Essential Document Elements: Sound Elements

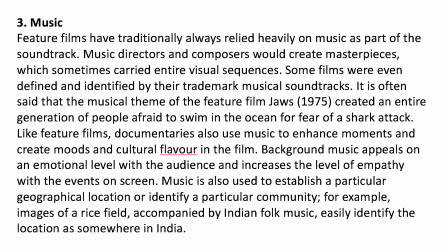4:20 Background music is a very important component in the feature films. However, it also plays a very important role in the documentary films.
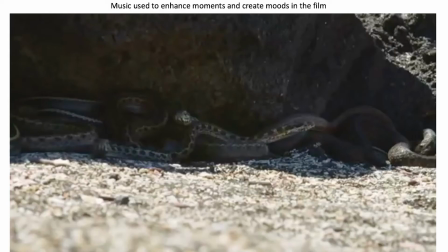4:28 So in this example, the director used the music to enhance the moments and create the moods in the film.
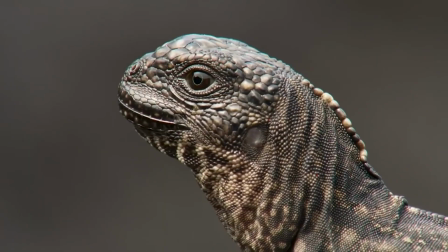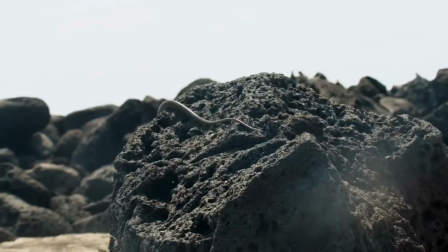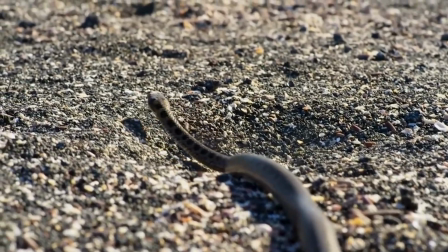4:49 A snake's eyes are...
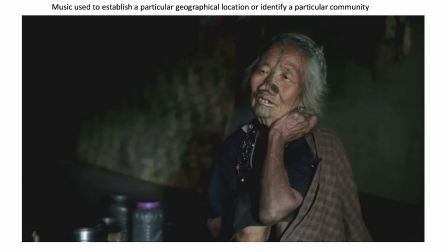4:55 And in another example, the music was used to establish a particular geographic location or identify a particular community. So as you can hear in this movie, the music instruments that are used in the movie are from the local.
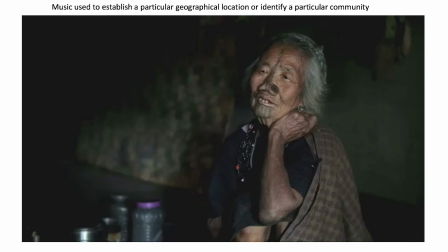5:11 Okay, and also the music piece they play are the local folk music, thus establish a particular geographic location.
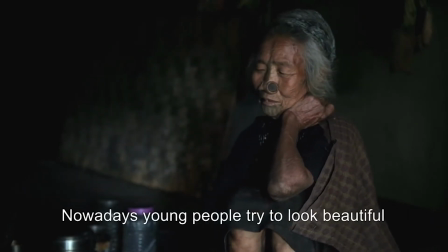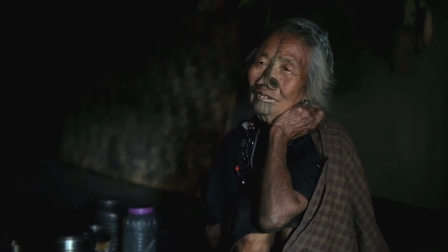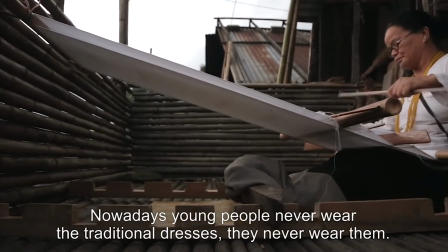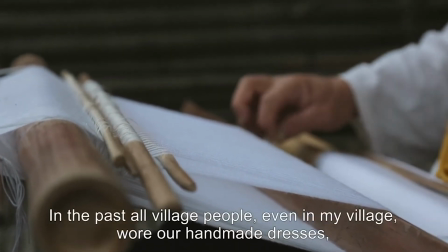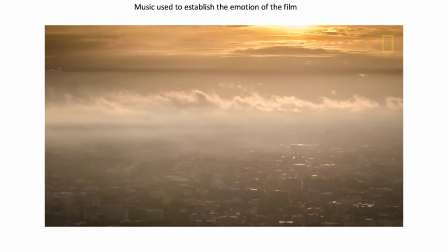5:50 And music can also be used to establish the emotion of the film. Either it's a positive direction or it is a negative direction to go. For example, this video footage, if I give it positive background music, it'll convey a feeling like this.
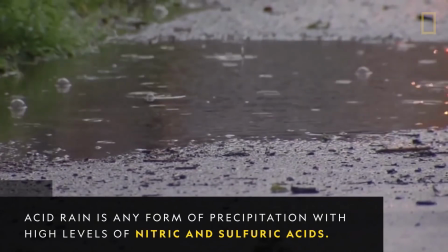6:06 Acid rain is any form of precipitation with high levels of nithic and sulfuric acids.
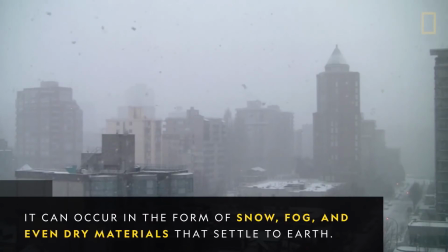6:11 It can occur in the form of snow, fog, and even dry materials that settle to earth.
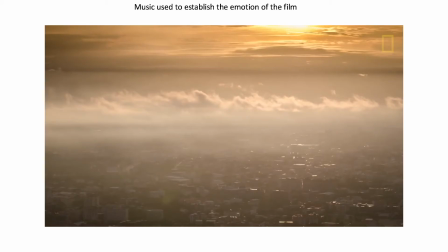6:20 And if I give it a negative background music, it'll convey a feeling like this.
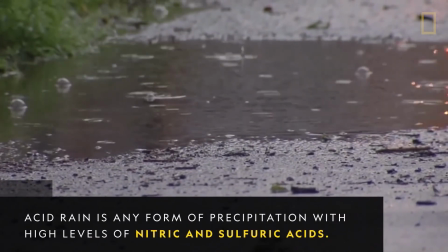6:25 Acid rain is any form of precipitation with high levels of nithic and sulfuric acids.
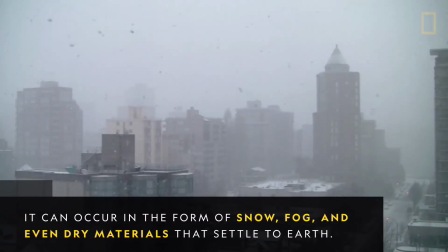6:30 It can occur in the form of snow, fog, and even dry materials that settle to earth.
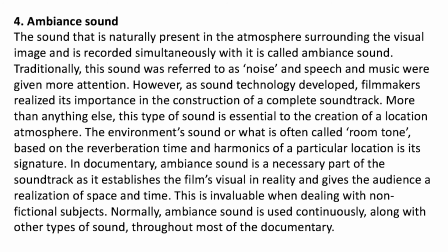6:39 In your documentary film, because it is about real events, right? So you want to record the ambient sound, which can be referred to noise in the environment. Okay, if you are filming the documentary film in the forest,
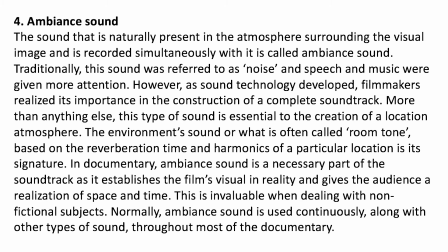6:55 and definitely you want to include the wind sound, the birds singing sound, those kind of sound. So those are ambient sound.
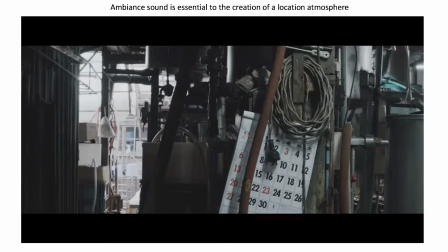7:03 And if you film a subject in the factory, for example, this movie I can show you, it includes a lot of ambient sound of the machine, and the water and the boiling stuff, those kind of sound. So all of those are ambient sound to establish the location.
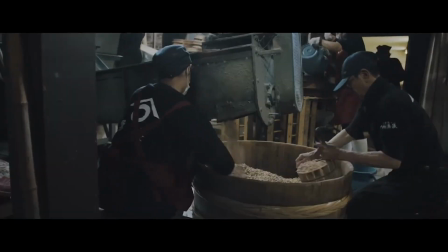7:24 Soy sauce is made from 4 main ingredients: soybeans, wheat, salt, and water.
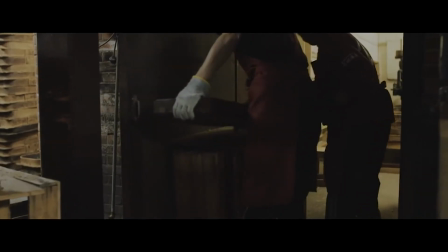7:31 Like sake, Japanese vinegar, and miso, the fermentation.
Sound effects is very common in feature films, right?
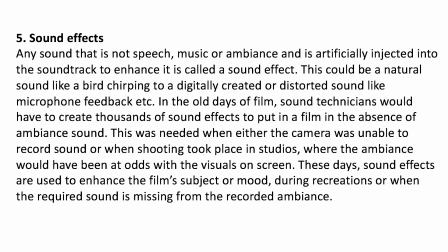7:39 However, it's not that common in documentary film. However, a lot of time you want to use sound effects to kind of enhance the emotion or the environment of the shot. In this example here,
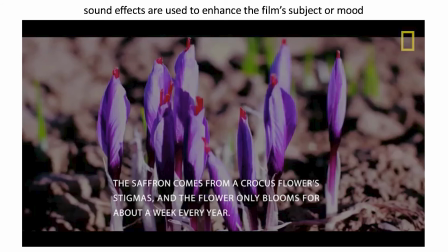7:54 it is a time-lapse photography, and the director put the photos together in the video, right? How can you have a sound in the photos, right? So the director used the sound effects to enhance the flowers growing, the growth stuff.
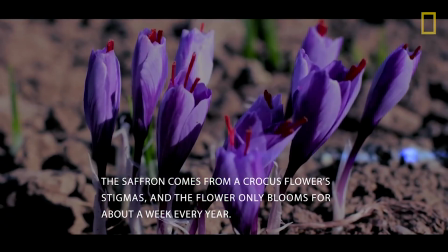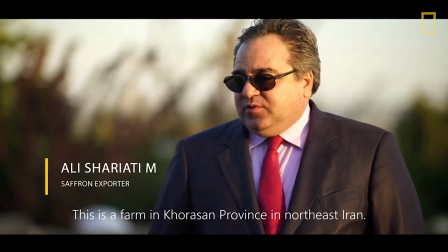8:19 This is a farm in Khorasan province in northeast of Iran.
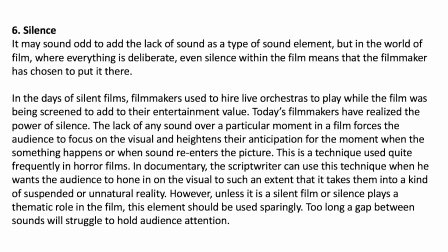8:25 The 6th one, which is the last one, is silence.